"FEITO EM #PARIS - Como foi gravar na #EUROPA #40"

E aí, Brasil, vocês estão bem? Espero que sim. Tô aqui fazendo a claquete pra marcar o áudio aqui, a sincronização do áudio. Hoje eu quero mostrar pra vocês algumas cenas que eu fiz com muito carinho. Cara, pensa num carinho, assim, extremo. Acho que eu fico apaixonado com as cenas que eu faço. Do The Beach Machine, que é o filme que eu fiz pro Vincius Beach, Que a gente fez em Dubai, em Paris Viajando esses lugares aí E eu quero mostrar pra vocês a primeira cena Vou reproduzir aqui E vocês vão assistir daí também Vou reproduzir agora aqui
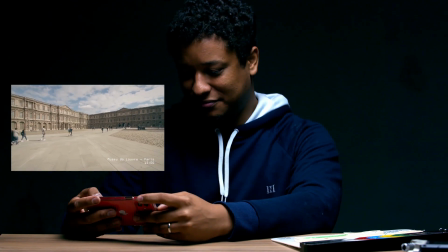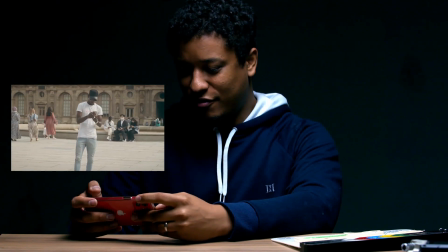(0:45)
Ah, vamos ver, vamos ver
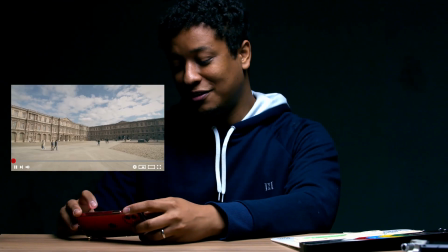(0:49)
Cara, eu achei muito massa Vou voltar antes de Começar, continuar isso aqui Eu achei muito massa,
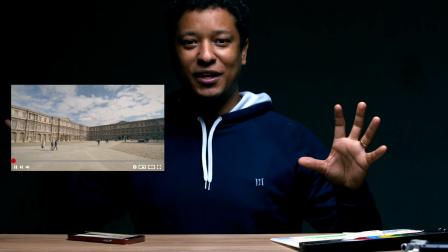(0:56)
muito bonita essa cena E eu falei sobre isso quando a gente tava falando sobre perspectiva O quanto que uma lente traz uma perspectiva Todas essas cenas,
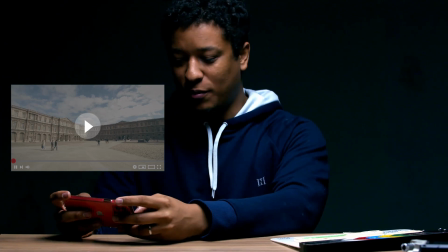(1:03)
pra vocês saberem Se você é algum videomaker ou não Foram feitas na mão, tá?
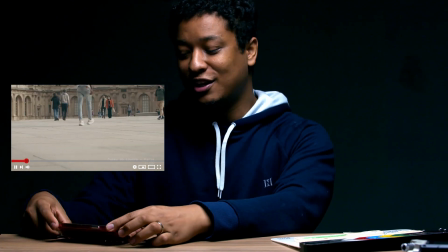(1:09)
Inclusive essa que eu fiz aqui com a 70-200 Que eu dei o close nas pernas, né? No pé dele, pra mostrar o ambiente que ele tava andando
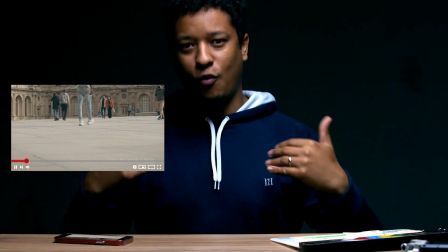(1:17)
Essa ideia De um shot mais Aberto Com esses passos Qual que foi a construção que eu tive por trás disso aqui?
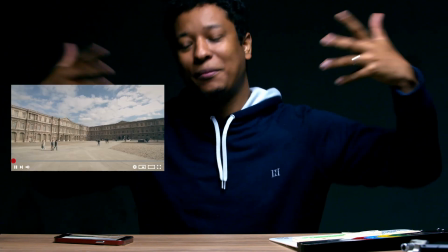(1:25)
Vamos pensar aqui, né, Nathan? Poxa, Nathan, qual que é essa ideia?
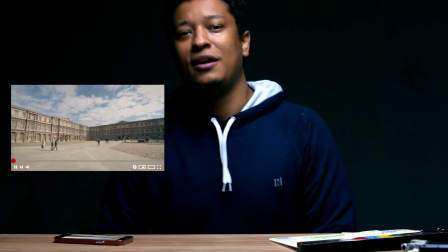(1:28)
Primeiro, o plano aberto pra dar um reconhecimento Mostrar onde ele está, onde ele está agora Por que ele está ali Então eu quero dar uma narrativa Eu penso,
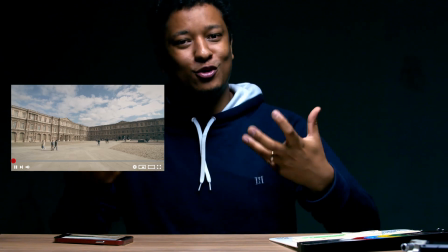(1:35)
cada vez que eu vou trabalhar uma construção de um filme Ou um material,
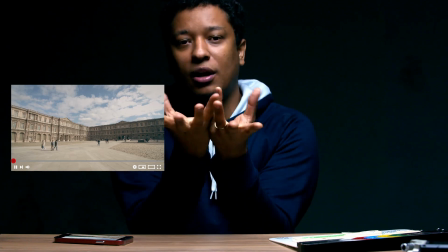(1:38)
eu penso nisso Eu preciso mostrar pra você, primeiro te dar um panorama Do que está rolando Tá, beleza, o que quer ser nessa?
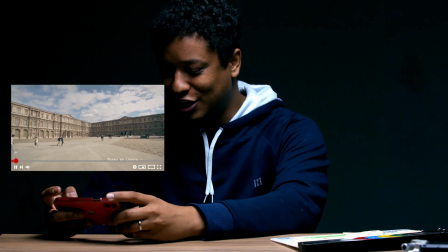(1:45)
Aí você vai ver aqui do lado já tem Uma Uma legenda escrita onde ele está Nós estamos no Museu do Louvre Em Paris,
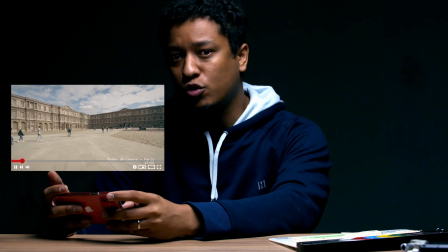(1:54)
às 3 horas da tarde Esse é o horário que a gente estava Não era exatamente o horário que a gente estava Mas era o horário que a gente estava escrito
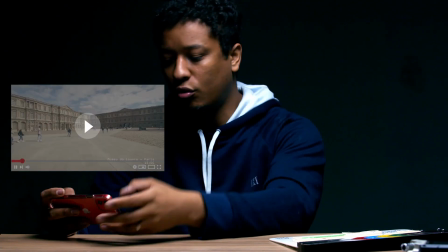(2:01)
dentro do roteiro.
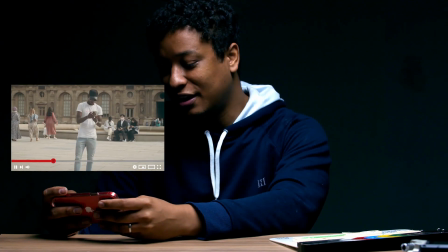(2:03)
E aí, na sequência, você tem um corte de cena pra ele continuar andando, depois ele já tá onde ele deveria tá pra receber uma ligação.
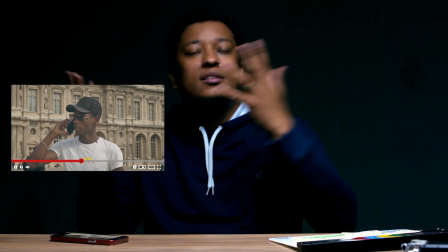(2:11)
Então, ele chegou no Museu do Louvre por quê? Porque alguma coisa antes, né, antes disso aqui acontecer, tava acontecendo.
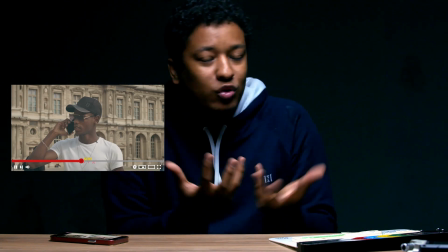(2:18)
Existe um universo acontecendo por trás, algum contexto, algo daria contexto pra essa história.
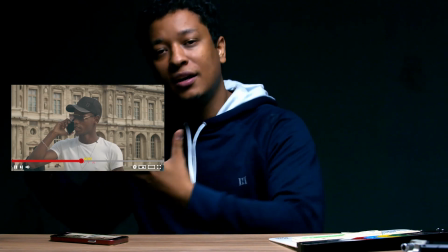(2:23)
Pra você entender, você teria que ou estar junto com o diretor ou ler o roteiro depois.
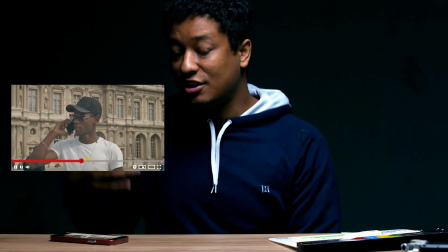(2:29)
Nesse caso aqui, você poderia... Você já poderia entender o que ia acontecer mais pra frente.
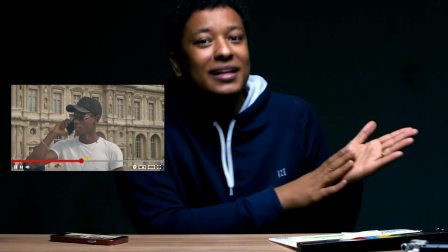(2:34)
Porque só assistindo essas duas, três cenas, fica isolado. Você não vai entender. Mas se você for entender todo o filme...
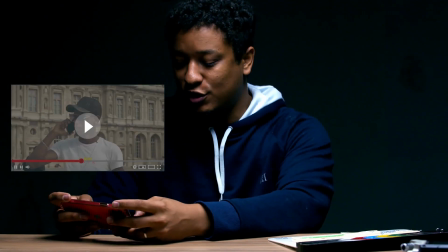(2:40)
Eu não vou reproduzir o filme todo. Se você quiser assistir, eu vou deixar o link aí pra você na descrição. Aí ele atende o telefone.
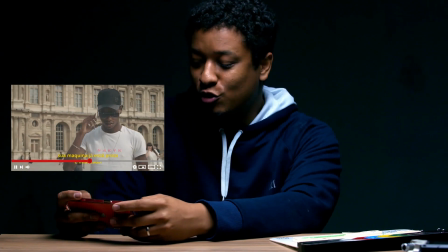(2:45)
No caso, minha voz brasileira ali fala com ele, né? Mr. Bint, sua máquina está pronta. Quando eu posso fazer por dia e etc.
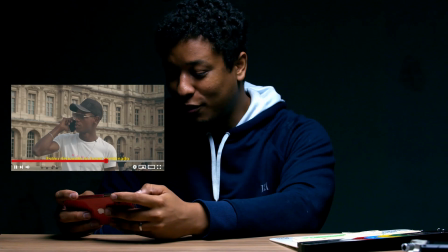(2:52)
E aí vai, depois tem uma outra cena. E, cara, eu gravei tudo isso aqui na mão, galera. Eu fico abismado. que eu fico assim, gente, como que eu não tremi, né?
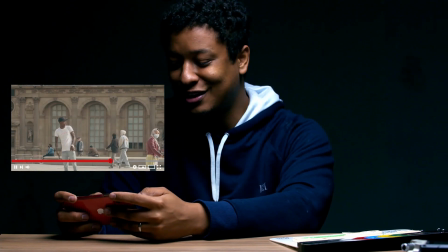(3:00)
Por 500, 300, 200, quem sabe?
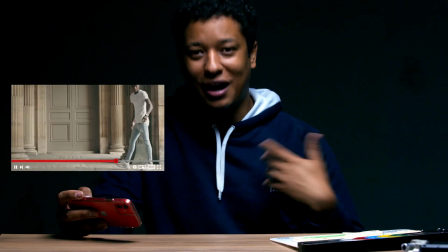(3:01)
E depois tem ele indo até o... procurando o objeto que foi negociado, depois tem a quebra.
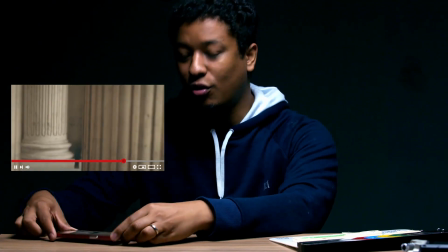(3:10)
Esse filminho aqui é... eu gosto de romântica... de colocar essa ideia romântica de... dentro do filme,
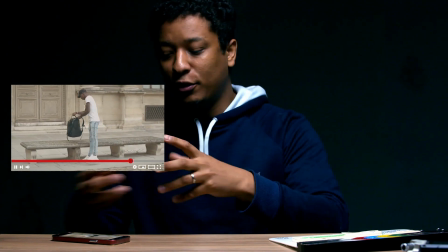(3:17)
essa licença poética que a gente tem pra contar uma história pra chegar no objetivo porque isso te conecta isso faz com que você se envolva mais.
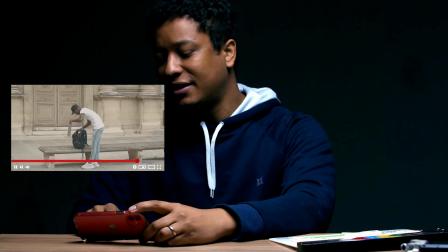(3:25)
Você pegar um vídeo já pular direto pra parte, também é interessante é, o que os caras mais fazem hoje
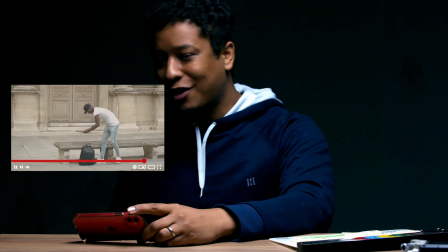(3:30)
mas não deixa uma marca então a marca que isso deixa é tipo assim cara, como tá bonito, cara, que beleza que interessante, não é só isso que deixa pra você,
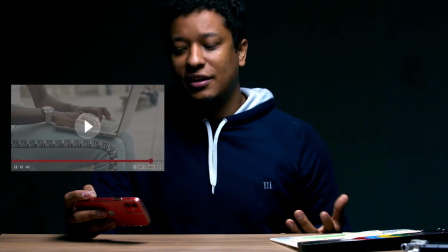(3:39)
ele te contextualiza exatamente onde você precisa estar que é na história, então o Museu do Louvre
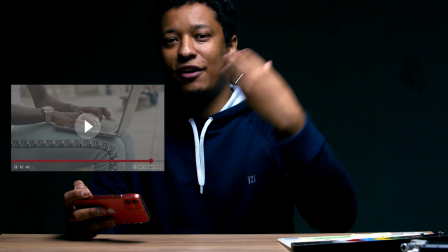(3:46)
o cara que no caso quem fez essa máquina foi um nerd e ele avisa o Vinicius Bint e fala,
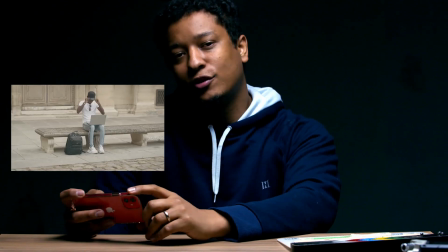(3:52)
cara, você precisa ir no Museu do Louvre e eu vou te ligar a tal hora Então ele vai lá, então três e pouco Toco o telefone dele e o cara tá conversando com ele Essa historinha aí